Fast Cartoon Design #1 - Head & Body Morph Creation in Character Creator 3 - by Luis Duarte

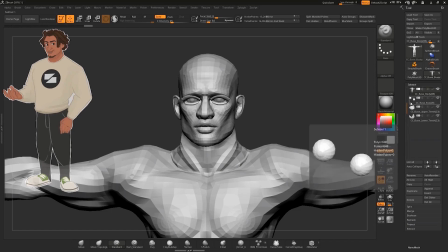We can actually take advantage of the fact that this guy here is low poly.
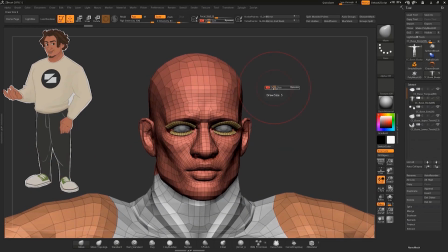I'll use the Move brush, but before that, I'll activate Smooth UV from the Geometry menu.
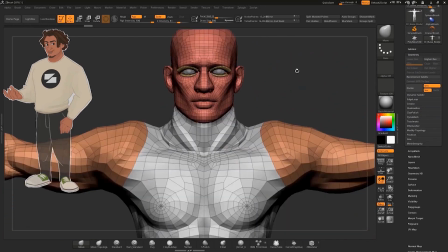Then I'll activate Symmetry by pressing X. Finally, I activate Dynamic Subdivision.
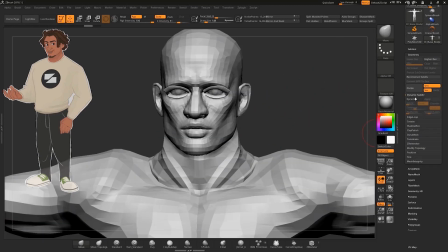With this, we can soften all those unnecessary details that our model has.
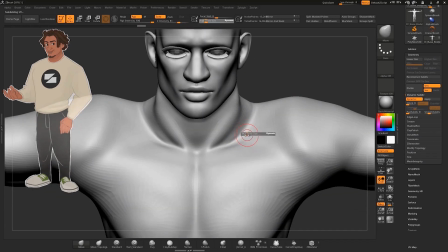Because we're doing a cartoony character, we just don't need all these sharp, defined details.
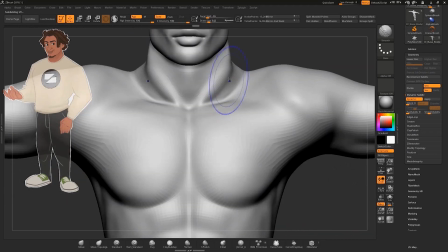So I'll smooth out the abs. That central part and the obliques as well.
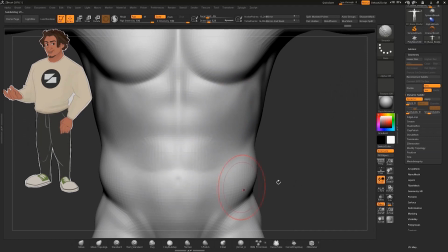All these details, by the way, are coming stock from the avatar, and they're just not necessary for this type of cartoony aesthetic.
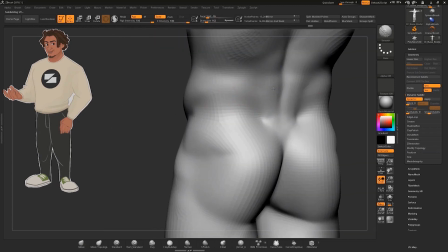With the brush, pressing Shift, I take a look around the body, and I'm softening and smoothing.
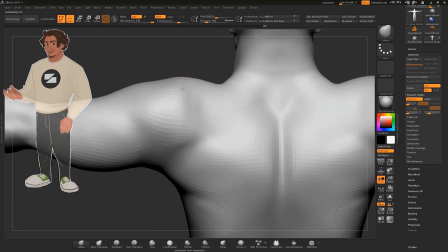The next thing I'm going to do is round the muscles out a little bit.
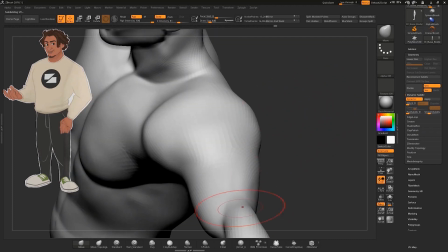For this, I'll use the standard brush with various intensities. You know, it's up to you to get what you're going for.
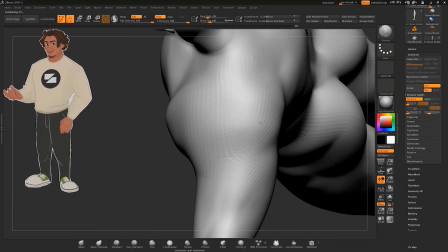We can tweak the proportions for all of our characters' muscles. I recommend doing a pass over the whole body.
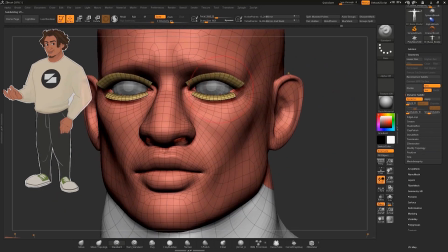You should pay special attention to the main defining features of your character to get what you want,
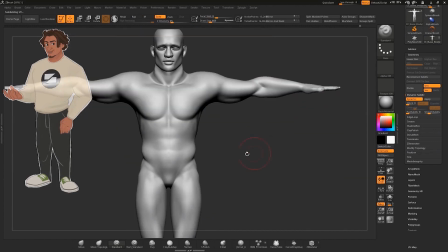which generally would be a smooth and cartoony look. We'll repeat the process for our arms, torso, and our abdomen.
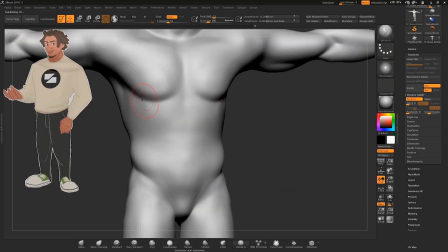Here we're going to go over the pectorals, which are definitely a defining feature of this guy.
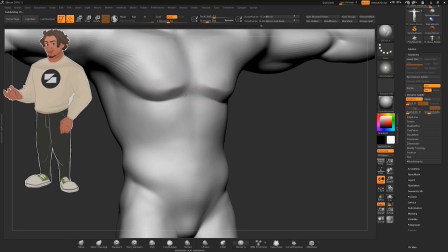I'm going to add some subdivisions.
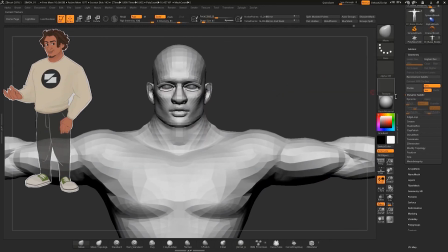You have to disable the dynamic subdivision to do this, and you're going to want to activate symmetry to speed up your work.
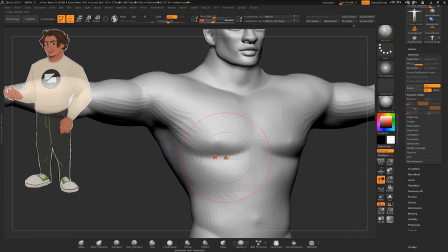You can use the cut brush, or any other brush really, that gets the look that you're going for.
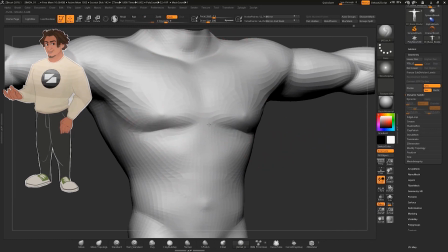Here, I want to create a border with the mesh, or make a kind of beveling.
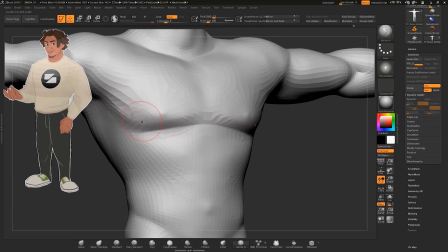This will give me a better definition of details with more clarity.
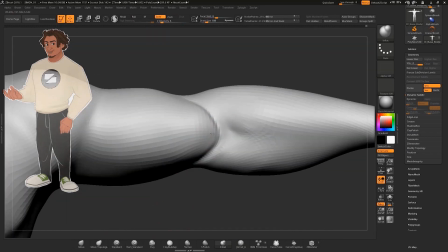I want to define certain areas here in the same way they'd look as if they were drawn in 2D.
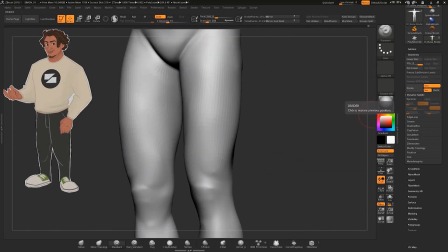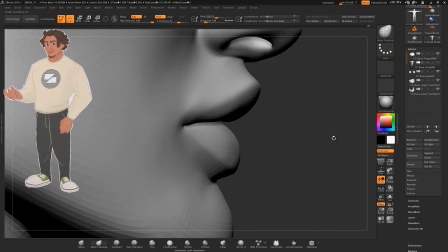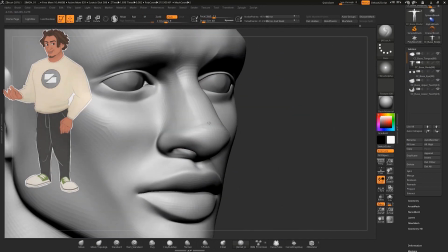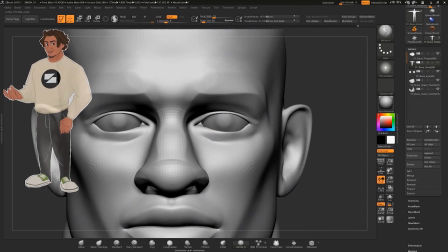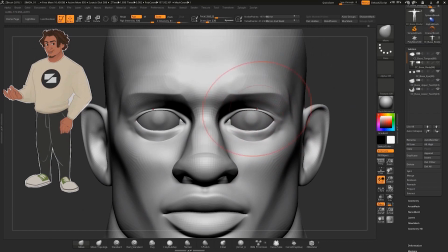All right, once this is done, we'll go back to Character Creator. I also did some extra work,
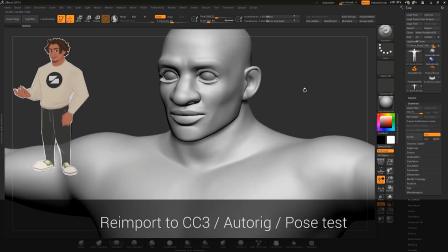like here I added some definition to the fingernails and also a little bit on
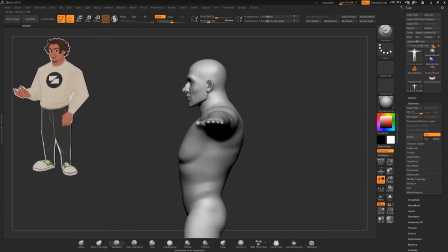each of the limbs. So I'm going to select the body and hit the All button.
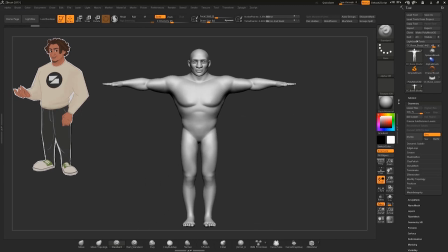We're going to send this back to Character Creator.
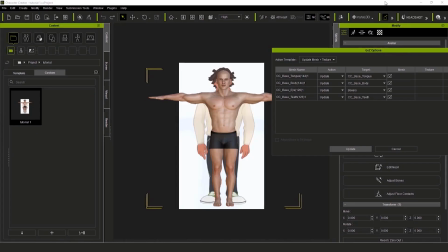In the Options window here, I untick this box and hit the Update button to load all the details.
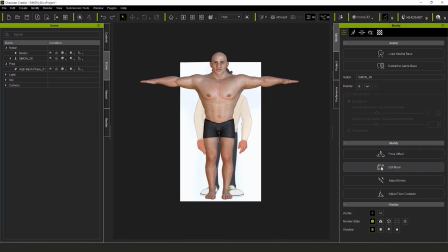Looking good. Let's go to the Adjust Bones panel. And for the body, I'll select Auto Position. As well as for the face, you guessed it, we're going to go Auto Position on that one as well.
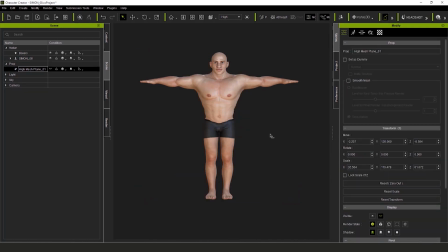Now, I'll go back to the main editor. I'm going to the Content folder and I'm looking for a pose.
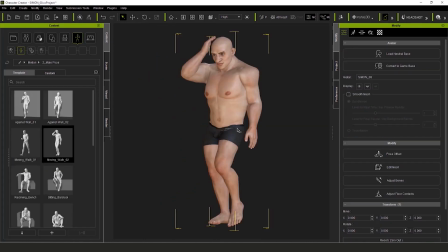Any old pose will do, just click and drag it out. And in this way, see, we can verify that everything is looking right.
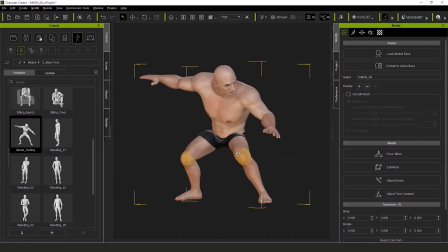Mainly that the body is working, and if you're using any clothes, that those look proper as well.
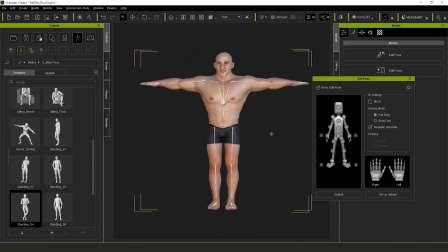I'll return to the default pose, and now I'm going to try making some poses and movements directly with the joint controls. You can do this on one side, or you can activate the mirror box here and verify that everything's looking good on the opposite side as well.
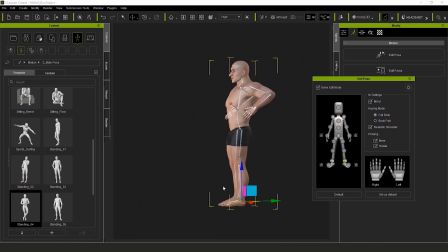You can even do this with the legs. Perfection! Everything's looking nice and fresh.
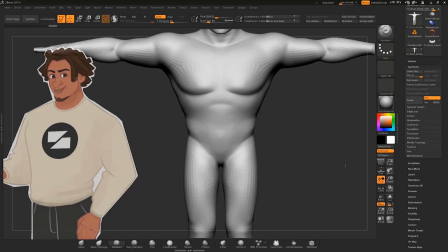Let's go back to ZBrush, and we'll activate the skin shader material.
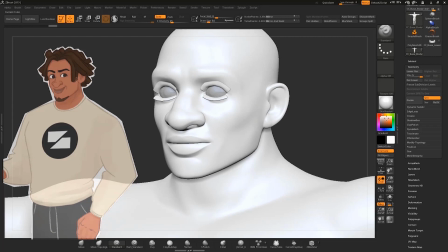And then we'll try to locate a nice key color for our skin. Try to make it close to the shade we've got there in our reference drawing.